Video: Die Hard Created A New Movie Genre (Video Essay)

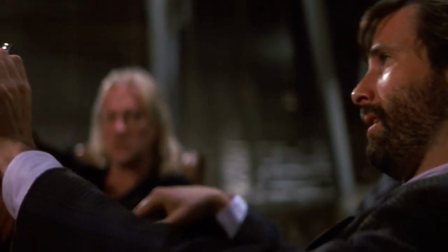[12:38]
In-frame editing allowed to gradually discover new details that increase tension.
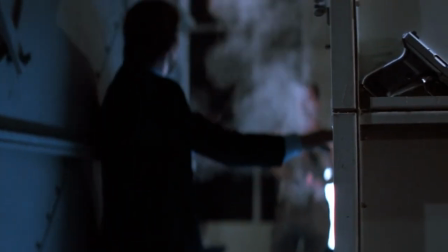[12:43]
Both the deep mise-en-scene and the gradual up-the-ante for John McClane, who is constantly lacking the resources to fight opponents work for suspense.
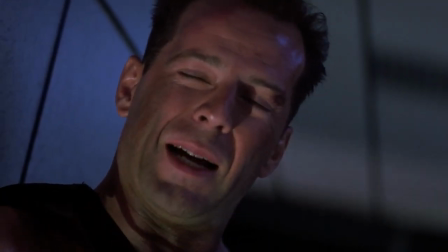[12:54]
McTierren makes precise use of avant-garde techniques for individual scenes.
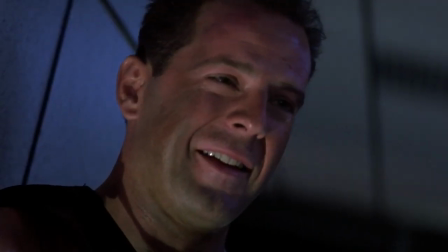[12:59]
There is Dutch Corner, reflecting a nervous fragment of the conversation between the protagonist and the antagonist, rapid in the culmination moment,
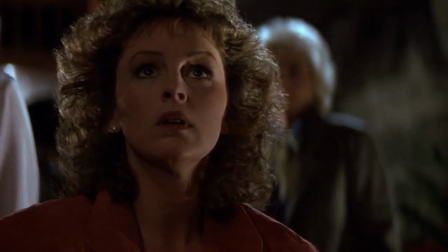[13:06]
or energetic zooming, backlighting and new wave editing when Hans Gruber reveals the identity of McClane's wife.
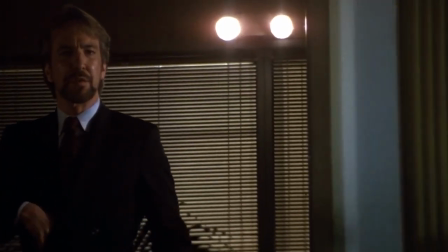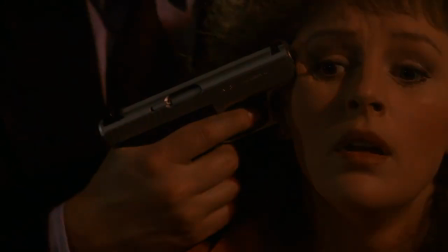[13:24]
The space with sparks from wires and flashing red lights adds tension to the final scene.
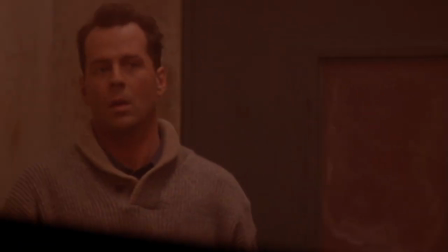[13:30]
Preserving that unity of time and place so that the location itself becomes one of the characters was not so easy in subsequent films.
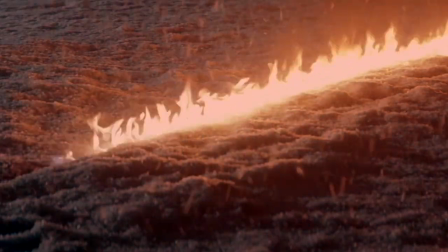[13:38]
The second Die Hard managed to fit in the much more complex in almost limitless space at the airport.
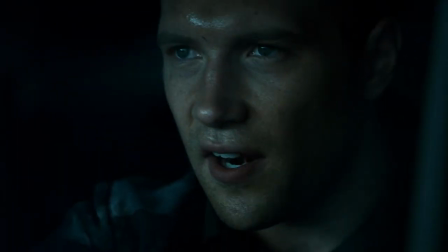[13:43]
In the rest of the sequels, that rule had to retreat. McClane actively travels in space and even performs complex stunts in cars and trucks.
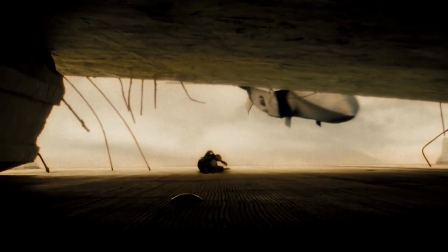[13:52]
In the sequels, the action has ceased to be realistic and tactile.
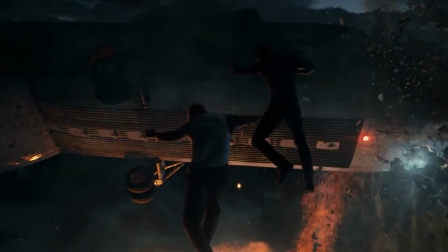[13:58]
And John McClane has finally turned into a superhero who does not care about any explosions and chases.
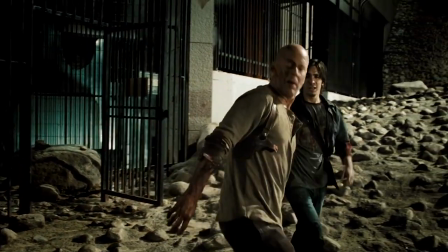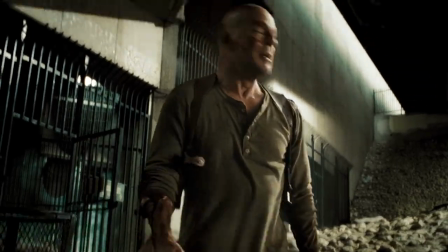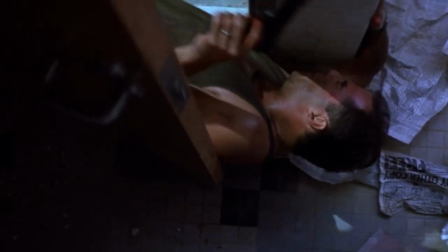[14:16]
This image contrasts strongly with the way we first met and fell in love with that lonely, wounded, unfortunate mortal hero.
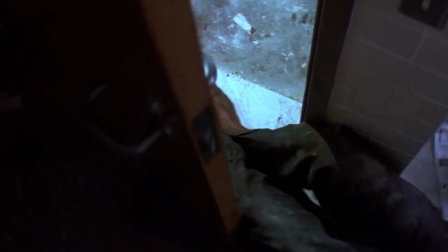[14:23]
But first, he was alive and real.
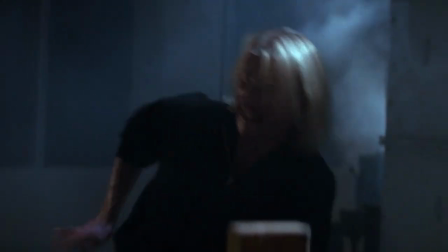[14:29]
It would be surprising if at least one die-hard sequel could repeat the success and innovation of the original film.
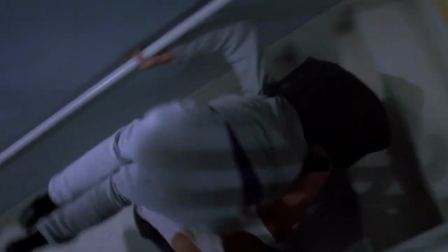[14:35]
There were too many bold experiments and paradoxical moves in it.
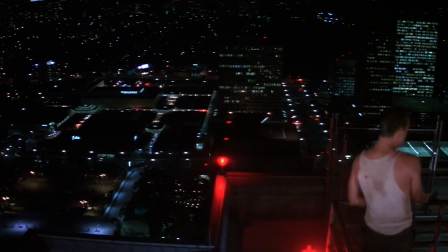[14:41]
And the golden age of action movies has passed, and the genre has turned into a purely niche and nostalgia.
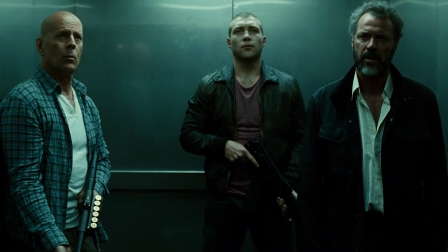[14:47]
Despite this, only a fifth of the franchise can be considered an absolute failure.
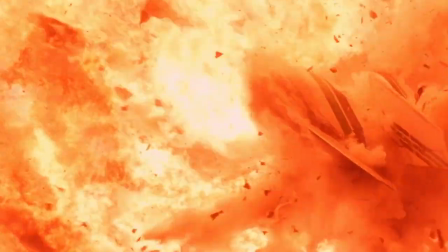[14:52]
The second part had unexpected plot twists and ingeniously used airport settings.
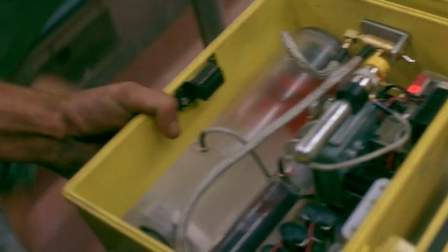[14:57]
In the third part, director John McTierran masterfully created the action scenes with puzzle solving and kept the atmosphere tense throughout the film.
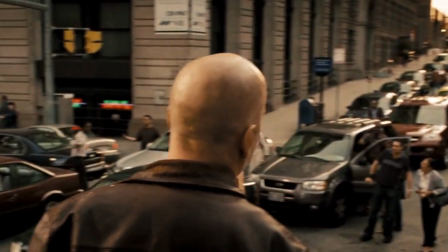[15:05]
And the fourth Die Hard interestingly introduced the analog character into the modern digital world.
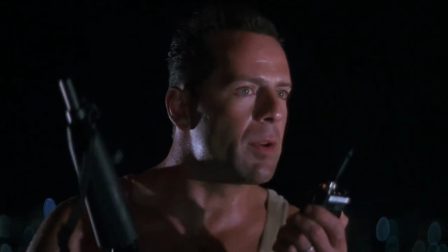[15:11]
Ultimately, the image of John McClane will forever remain in the history of the action genre as visible proof that a spectacular film can be smart.
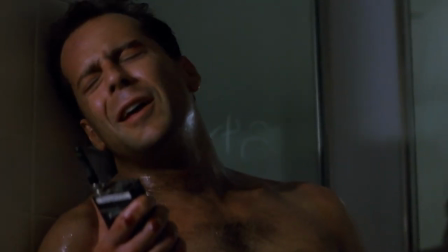[15:21]
And an action hero can suffer, cry, express his feelings, and in general, be a living person.
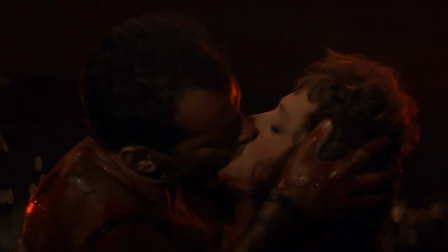[15:30]
Probably many franchises sooner or later lose the charm of the first parts. Die Hard is far from the worst one.
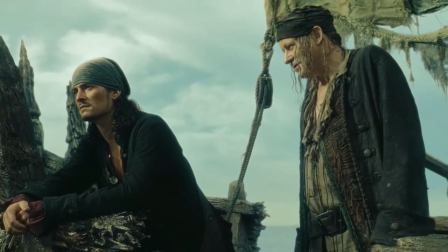[15:37]
For example, the fourth and fifth films of the Pirates of the Caribbean franchise turned out to be frankly bad and lost the spirit of the first films.
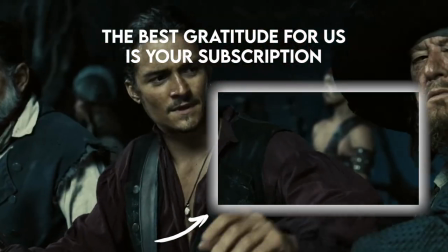[15:45]
If you click on this icon on your screen, you will find out why the franchise began to lose quality,
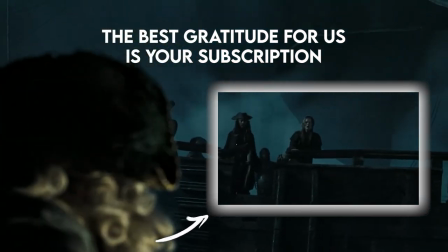[15:50]
who was responsible for that, and what made the first three pirate films so popular.
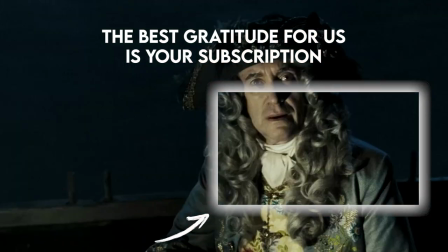[15:55]
Follow the link and watch. About Movies was with you today. Like this video and see you soon.
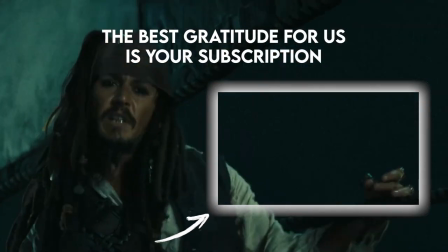[16:02]
Bye-bye.